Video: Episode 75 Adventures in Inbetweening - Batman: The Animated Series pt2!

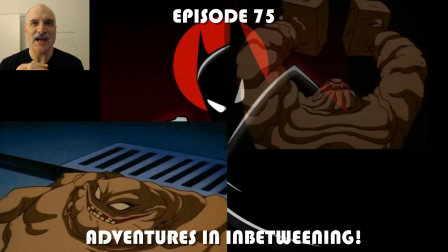[0:00]
All right, welcome to episode 75 of Adventures in Between, three-quarters of the way there.
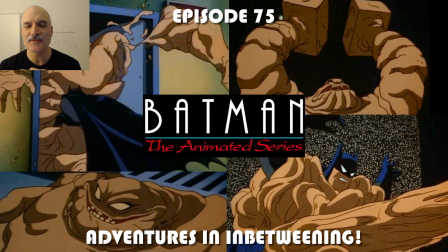[0:05]
Today I am looking at an episode from Batman the Animated Series,
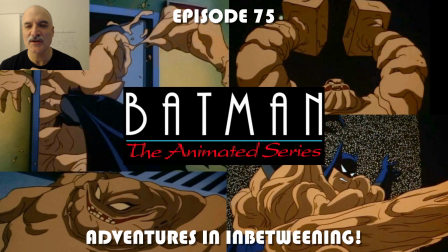[0:09]
Feet of Clay, the second part in the two-parter, featuring the inimitable Clayface.
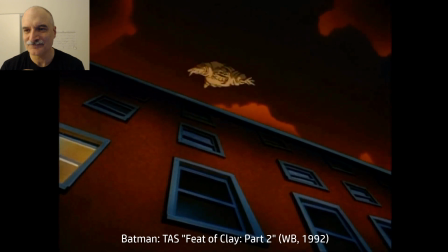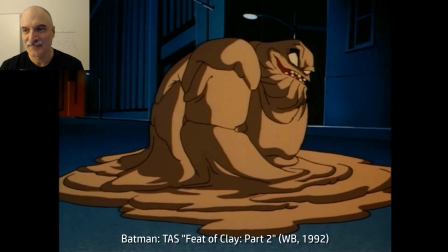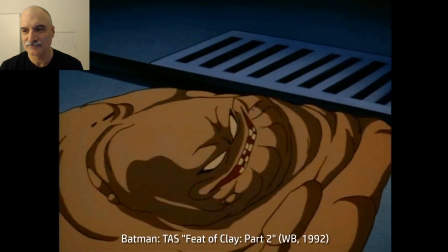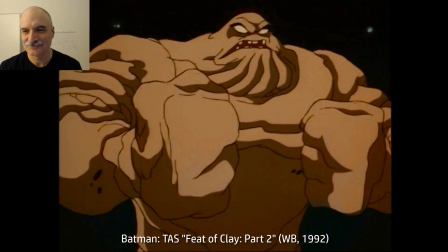[0:32] It's only me now, Clayface.
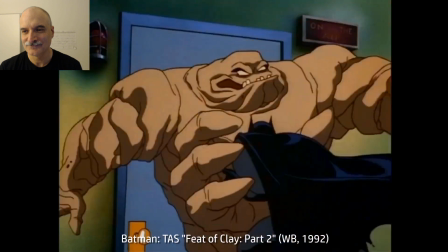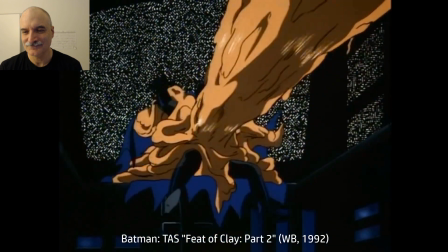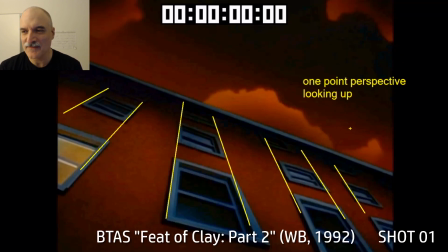[0:49]
Wonderful stuff. I think one of the reasons Clayface is one of my favorite Batman villains is he can become anything. And that in turn lends itself to the animator being able to do almost anything with the shapes that he's capable of Here
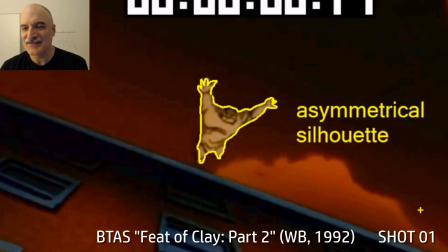[1:04]
you can see Clayface jumping off the roof He has no fear of heights because he can just land on the ground Become a lump of clay and reform into his human
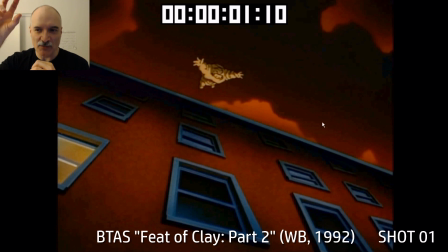[1:12]
body Now as he's barely moving here at the top as he's far away from us The actual space that he's moving isn't very far so
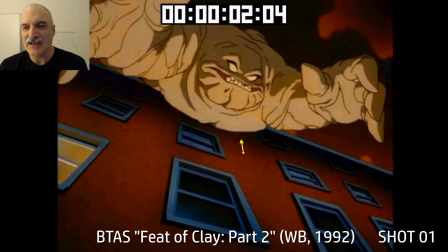[1:19]
it could be on threes and even fours if necessary Now that he gets closer to the camera he's going to be moving on twos every second frame And
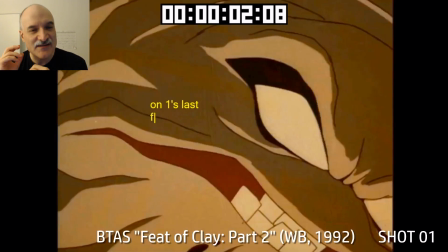[1:26]
as he gets really big suddenly here coming towards the camera He's going to be animating on ones If you were animating on twos and threes here,
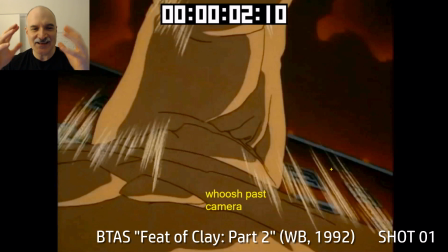[1:33]
it would just look poppy and there wouldn't be enough information for us But as he gets bigger and bigger and bigger to screen we want those extra
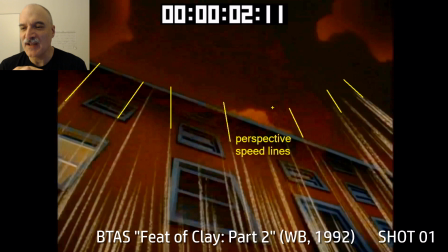[1:39]
frames Here's the perspective speed lines matching up to the background and gone
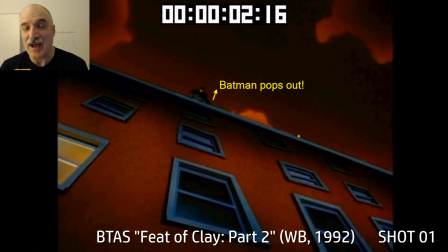[1:45]
And clayface is past the screen and that leaves us a nice clear screen for Batman to pop his head out here as he looks down and says wow who
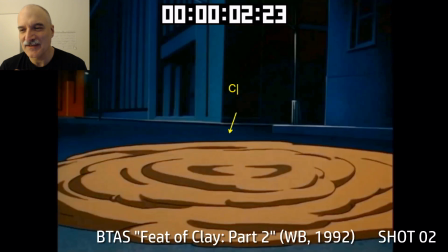[1:53]
is this guy he's he's never met anyone like Clayface Clayface as
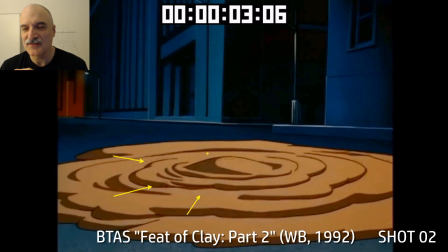[1:58]
he's landed he's in a puddle right now he can't be hurt he can turn into anything he wants so he's gonna gravitate towards the middle he's gonna
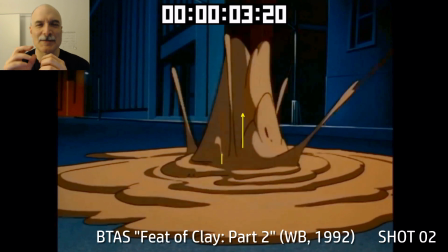[2:05]
reform himself into his human body here but he's not just gonna do it in a linear way boom he's gonna explode up there there's gonna be
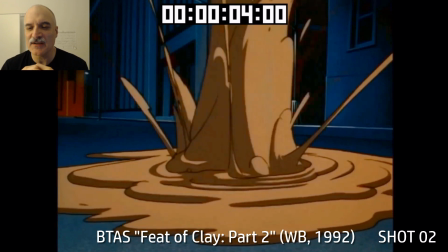[2:12]
little bits of clay shooting out all over the place you can see the tones drawn on here giving it three-dimensionality that's really important otherwise this clay would would not
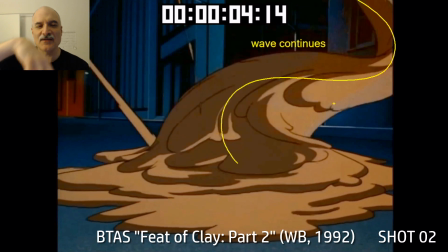[2:21]
feel nearly as uh as solid and lumpy now he's uh creating a wave motion there and then he's reversing the wave this is
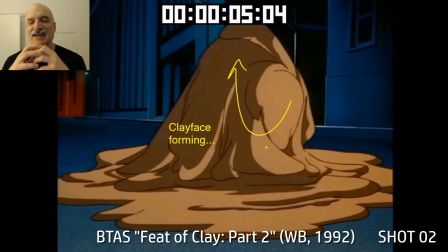[2:30]
all just a an interesting way of getting that body up out of the clay we don't want something that's just kind of like oh yeah
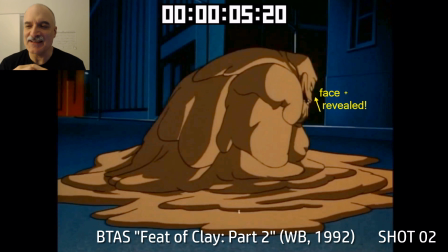[2:37]
look here i am it's got to be more creative and again like i said this is giving the animator some license to come up with some wonderful creative
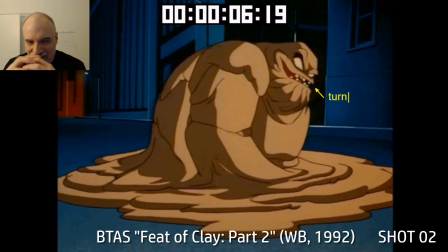[2:44]
ideas here and clay face came up to the camera kind of facing away from us
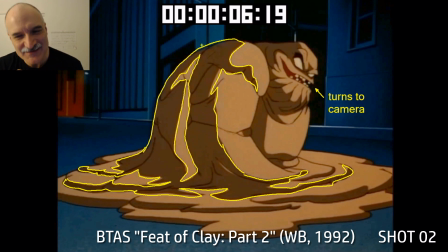[2:50]
turns towards the camera you get to see who he is his uh evil creepy strange clay ridden face here and
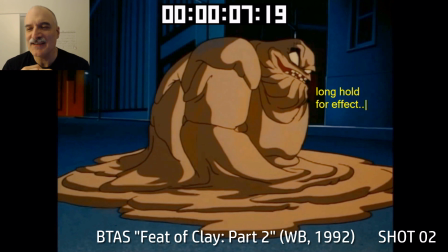[3:00]
as we give the audience that little beat to see his face then he's going to turn away
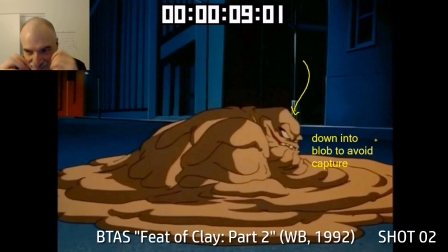[3:06]
from us he's going to hear the police sirens coming up he's going to go back down into a blob he knows that they won't know
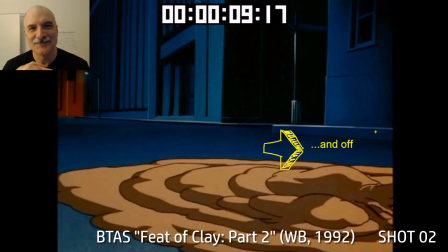[3:13]
what to look for if they just see a blob of mud they won't think well they'll probably think something but they won't think much of it they won't
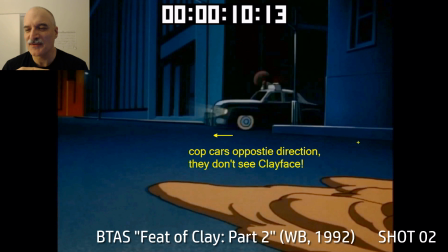[3:20]
think look there goes the super villain uh cop cores are going in the opposite direction here if i could spell opposite they don't see clayface
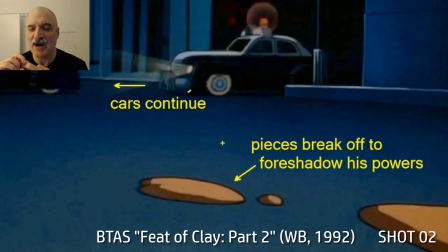[3:27]
and you can see that the pieces are breaking off here this is foreshadowing his powers as well because as the pieces break off we might think oh they're
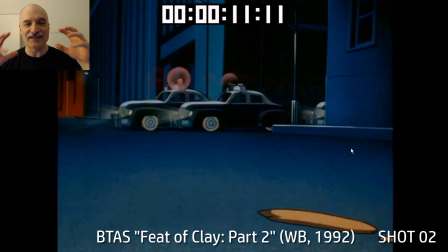[3:35]
staying behind but no they get to keep moving moving moving so clayface even controls the clay that he's not in contact with which is uh very
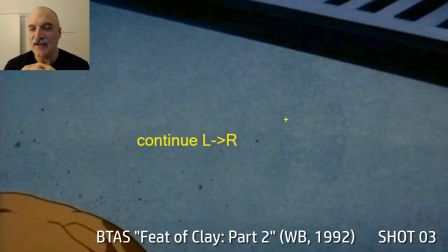[3:43]
useful to him as a villain now he's going to be continuing moving left to right here uh to have continuity with the previous shot he's going to
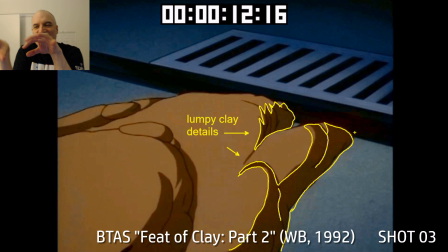[3:50]
go into the storm drain again it's almost like these big arms and figures fingers uh reaching out with this lumpy clay
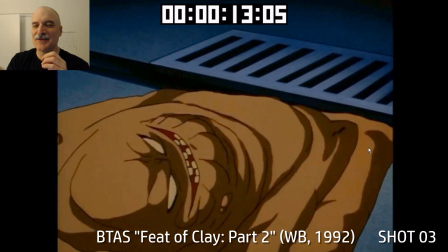[3:58]
and these wonderful tones he can conform to any space you can see the face coming in there this is so great we've got the face you know leaving with the chin kind